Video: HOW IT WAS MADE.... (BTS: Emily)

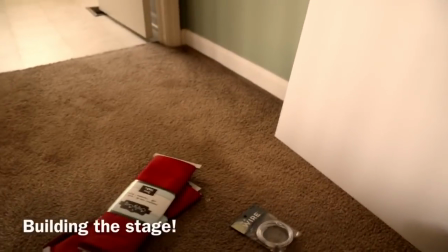384s
So I just came back from
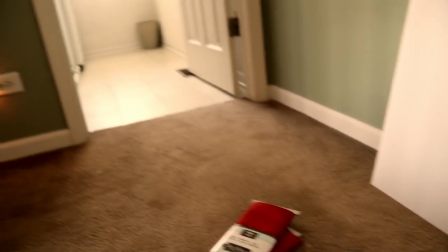388s
Hobby Lobby and Michael's to get some supplies for the stage for my movie.
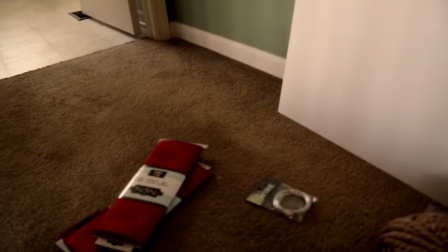394s
And the stage is actually gonna be used to,
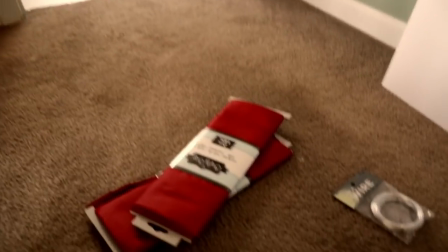400s
the stage is gonna be like built with my sister's gymnastic bar, and then a mat like that came with the bar.
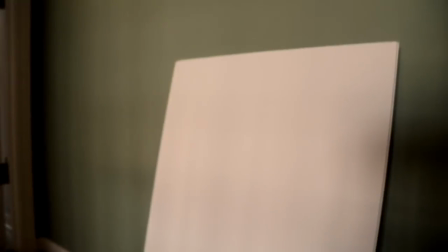407s
So the mat is gonna be the floor. But for the floor, I got two poster boards, and then to make it look like a floor, I got,
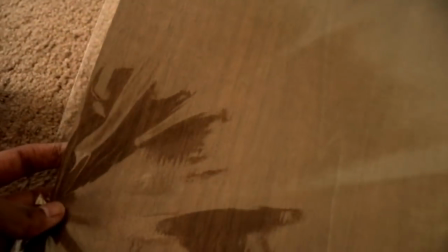416s
I think, 11 of these like wood, like printed stuff, or like not cardstock.
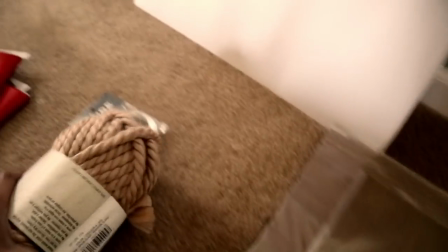425s
Well, I guess it's kind of like cardstock. And then I got some rope for like tying the
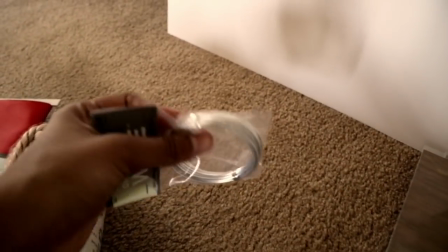433s
the curtains back. And then I got this. It's like some wire. That I'm gonna form into hoops to make like the
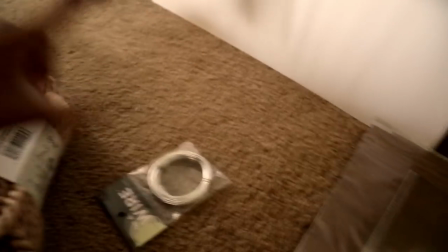444s
to make the curtain slide, and then this is the actual curtain.
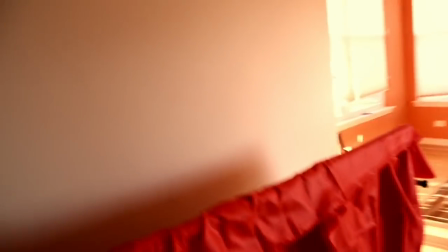447s
So I did a little bit of filming today, but I wanted to show you the stage that I literally just finished.
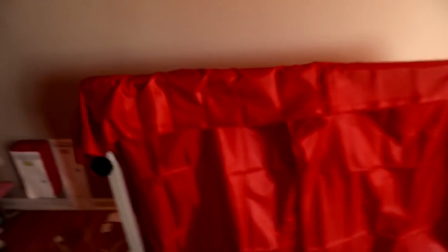455s
It is a really cool stage,
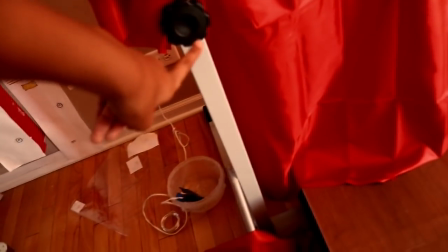458s
and if you haven't noticed, this is a gymnastics bar that my sister let me use, so thank you, little sis.
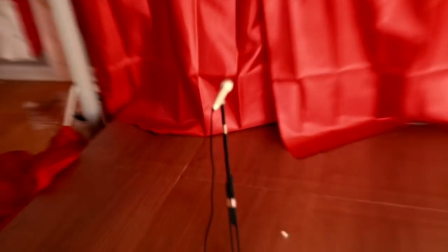465s
And then here is this little microphone that I made. It is so adorable.
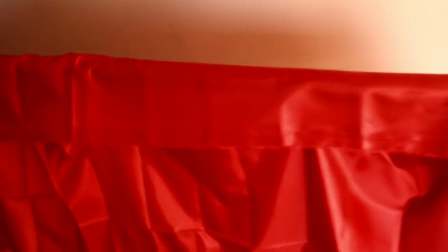470s
I really like it. And then here is the back.
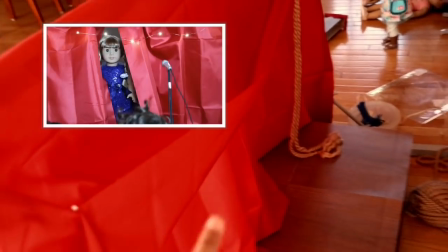474s
I put some rope, and then this is like the backstage area, so there is going to be a scene back there. But I'll show you.
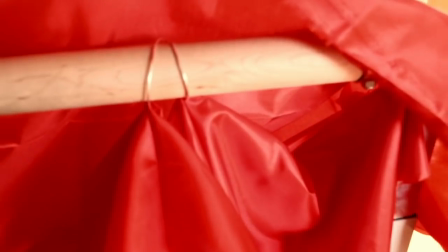481s
The curtains actually open. If you look under here, there are rings, like almost like a shower curtain.
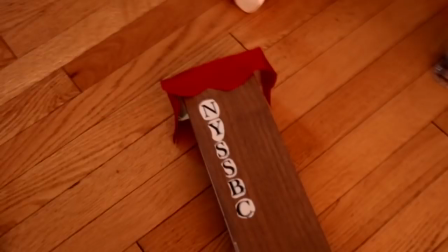489s
But right now I'm making the podium, and this is like the lettering I'm gonna glue on.
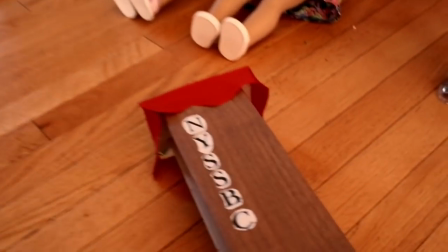494s
It stands for like the spelling bee, and I cut it out of the sign. So yeah, but I'll show you.
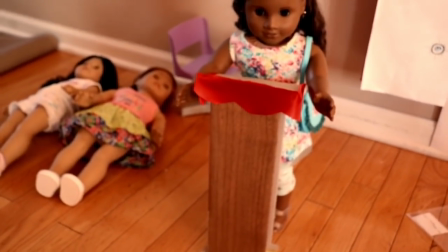502s
This is what the podium looks like, and then I'm gonna have a microphone out of it to make it look like the announcer is speaking.
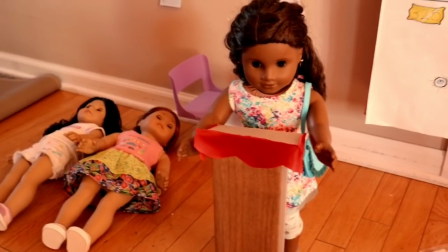509s
So yeah, I'll see you guys when I start filming again, I guess. Bye for now.
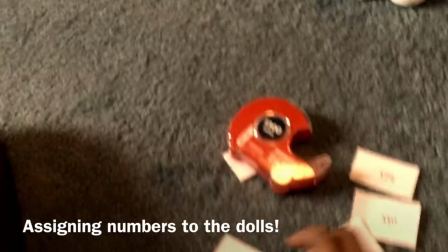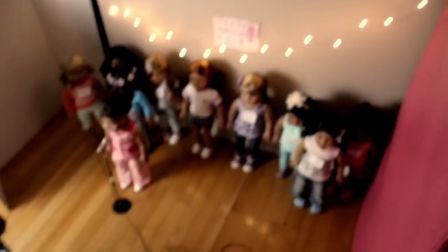522s
So I'm filming my first stage scene.
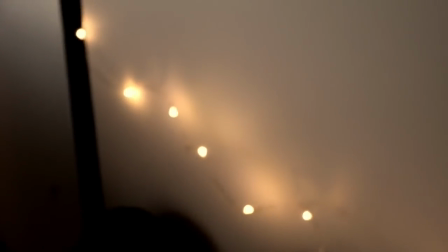525s
I have these fairy lights up, and they're working pretty good, I have to say.
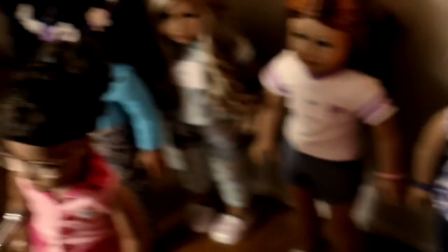534s
And all the dolls are lined up.
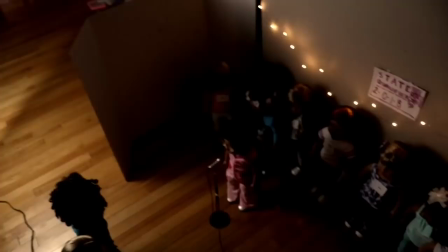536s
But this, I have my light here, and I feel like it's too light for an auditorium.
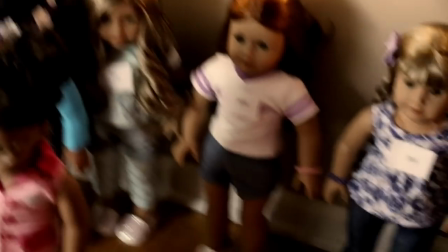547s
Yeah, I want to try to find a way to make it dark, but I'm just not sure yet.
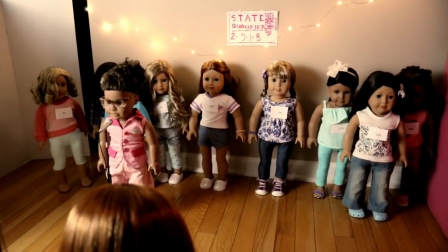552s
So. Yeah.
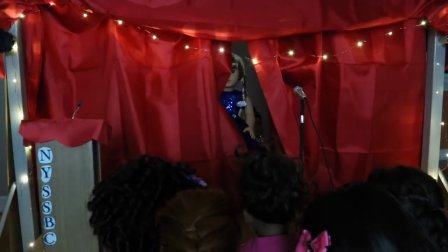555s
Hey guys, so right now I'm filming the last scene of the movie, which is on the stage, which is where I've been wanting to film for a long time,
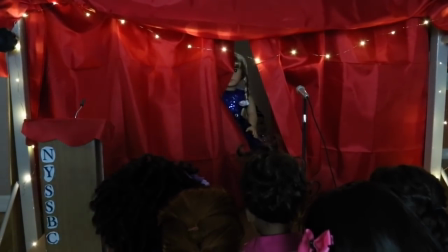562s
but this is probably the last behind the scenes clip you're gonna see because it's the end of the movie.
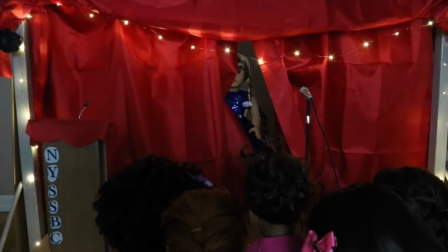567s
But I have these really cool fairy lights and stuff at the top and then at the bottom.
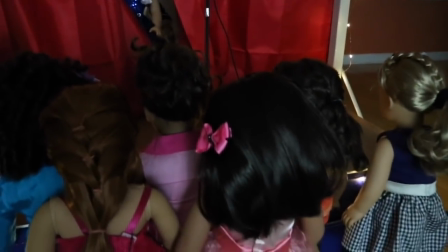572s
And then I have some of the dolls that are actually gonna like be on the stage.
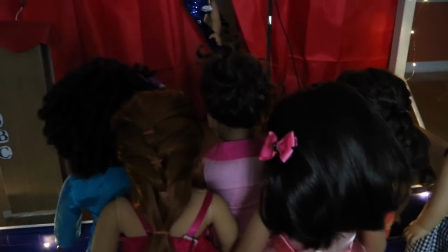576s
They're just acting as an audience right now because there's one part where Emily's gonna peek out and see all these people, so there actually has to be a lot of people.
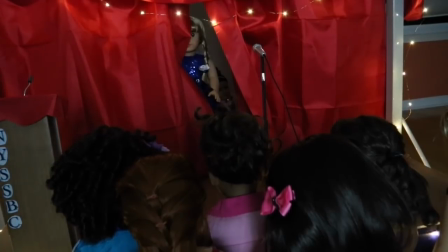585s
So, yeah. And then I had to redo all of her numbers because I lost them, so I just wrote them. And then I have my script, and then there's a light behind me,
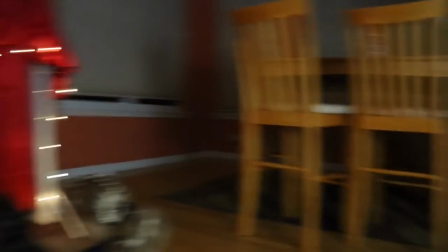597s
my umbrella light, to make it look, you know, a little bit more stagey, I guess.
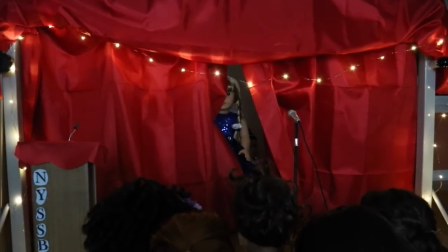603s
And then, yeah, I'm filming at night. It's almost 9:00. I was hoping that it would get darker sooner, but it hasn't. So I'm probably gonna be here till like 11:00.